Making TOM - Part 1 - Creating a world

Tom took about 3.5 years to make, and with a running time of just under 1 hour, that works out at about 200 hours of making per minute of screen time. And the reason that it took so long was because in a lot of ways it's a really unusual mixture of physical and digital creation.
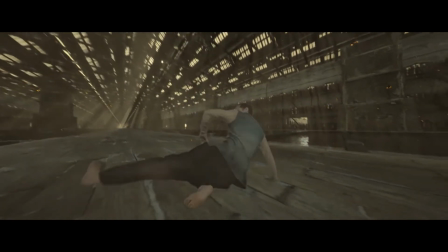My background is as a choreographer and a filmmaker, and when I began making Tom,
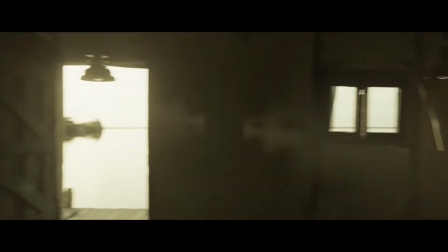I wanted the camera and the environments to be as much a choreographic element as the people that you see on the screen.
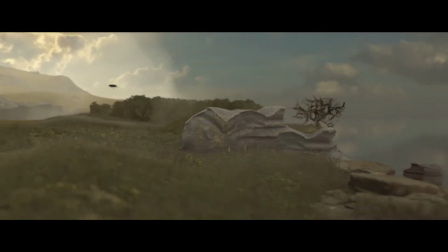Trying to bring out the inert choreographies of landscape and architecture within the world was a central aim,
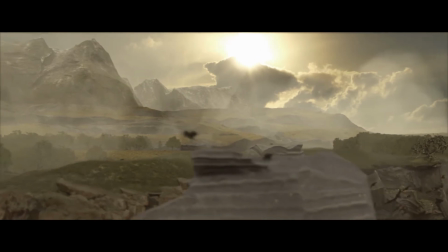so making the world in 3D was really the only way that I could reproduce this.
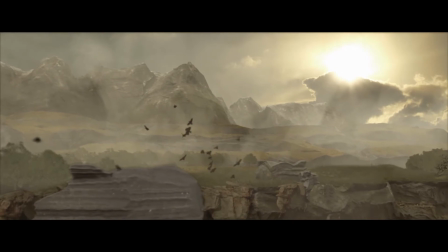To reproduce flying cameras and majestic landscapes in the way that they're portrayed
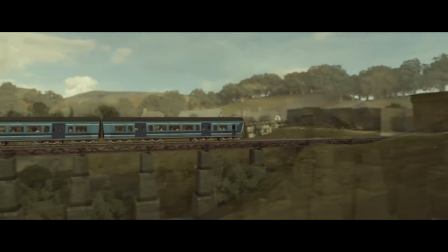in Tom would have been technically impossible and really beyond the budget that we had at best.
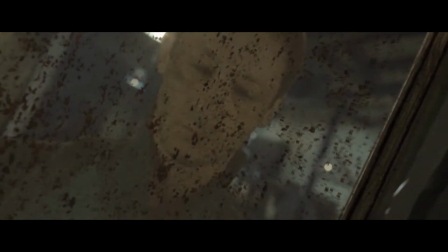But because the world that the audience is invited into in Tom is a sort of metaphorical world that exists inside the head of the main character,
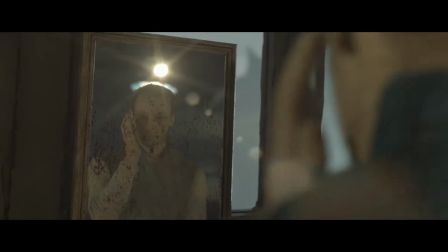it needed to have a sense of the human touch and the imperfect.
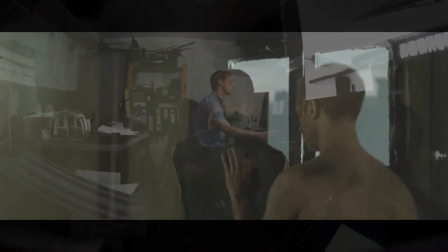And I decided that the only way I could really achieve this would be to physically create the scenes as miniature models, sort of handmade dioramas.
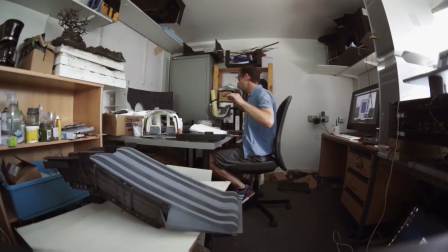And because they're made in this way as physical creations,
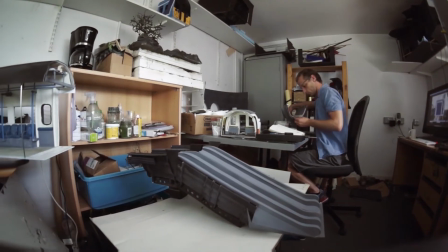constructed from memory with all the imperfections of the human mind and the human touch to build them,
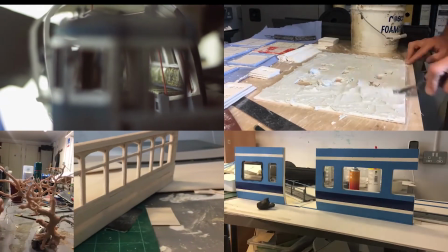they sort of belong in the world of Tom, which is a sort of memory world reconstructed by the human hand.
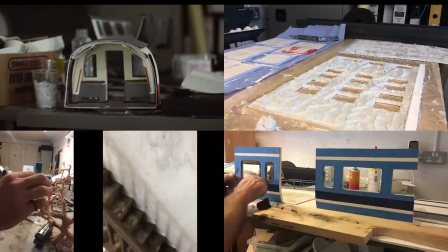In the end, about 80% of the environments on screen are made in this way, and to make the various models took about 10 months.
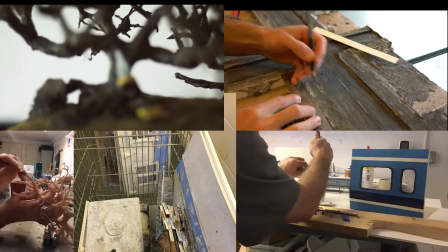Using tutorials that I found on the internet, I was able to make all the different places that I'd imagined,
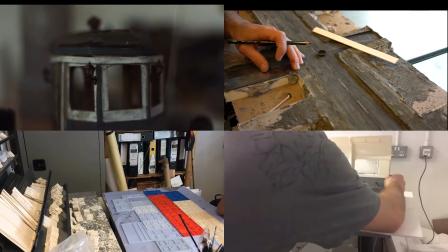from the sort of end-of-world-esque wilderness environments that I'd remembered from trips to the Outer Hebrides when I was younger,
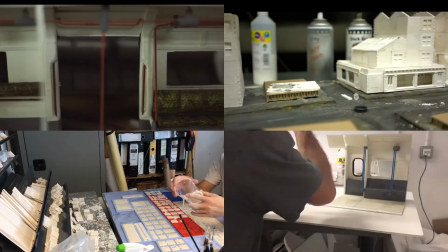to the sort of more urban vignettes that are sort of representative of a sort of oppressive,
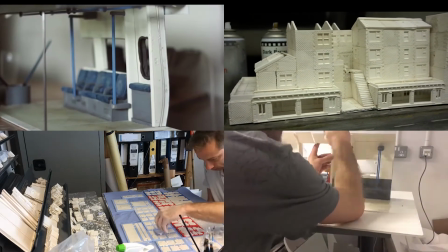lonely metropolis that remind me of London, where I live now.
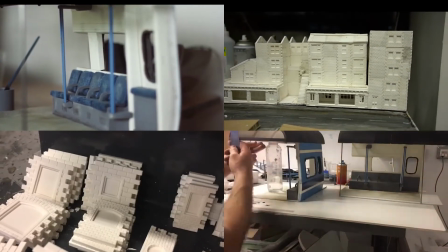And once I had these models, I used a technology called photogrammetry to take the physical models and bring them into the digital world.
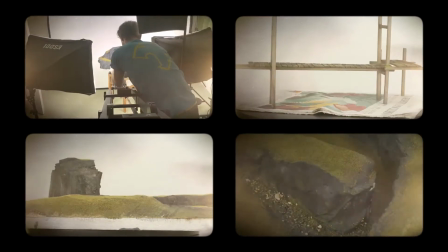And essentially it involves taking thousands of photos of models from all different angles
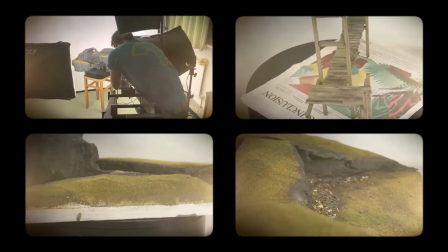so that they can then be recreated digitally in the computer as 3D objects.
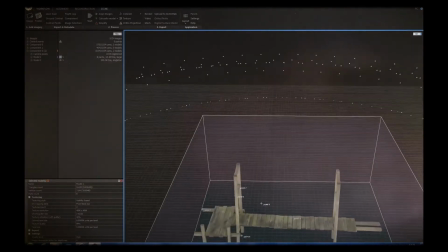And working with such small objects where the small details and the imperfections of the models was such an important aspect of them,
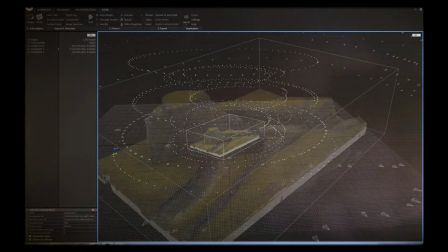it took over 250,000 images for the whole project to remesh these in the computer,
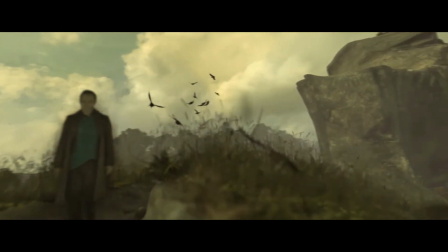and it took over a year of continuous processing for all of those photographs to be generated into the 3D models.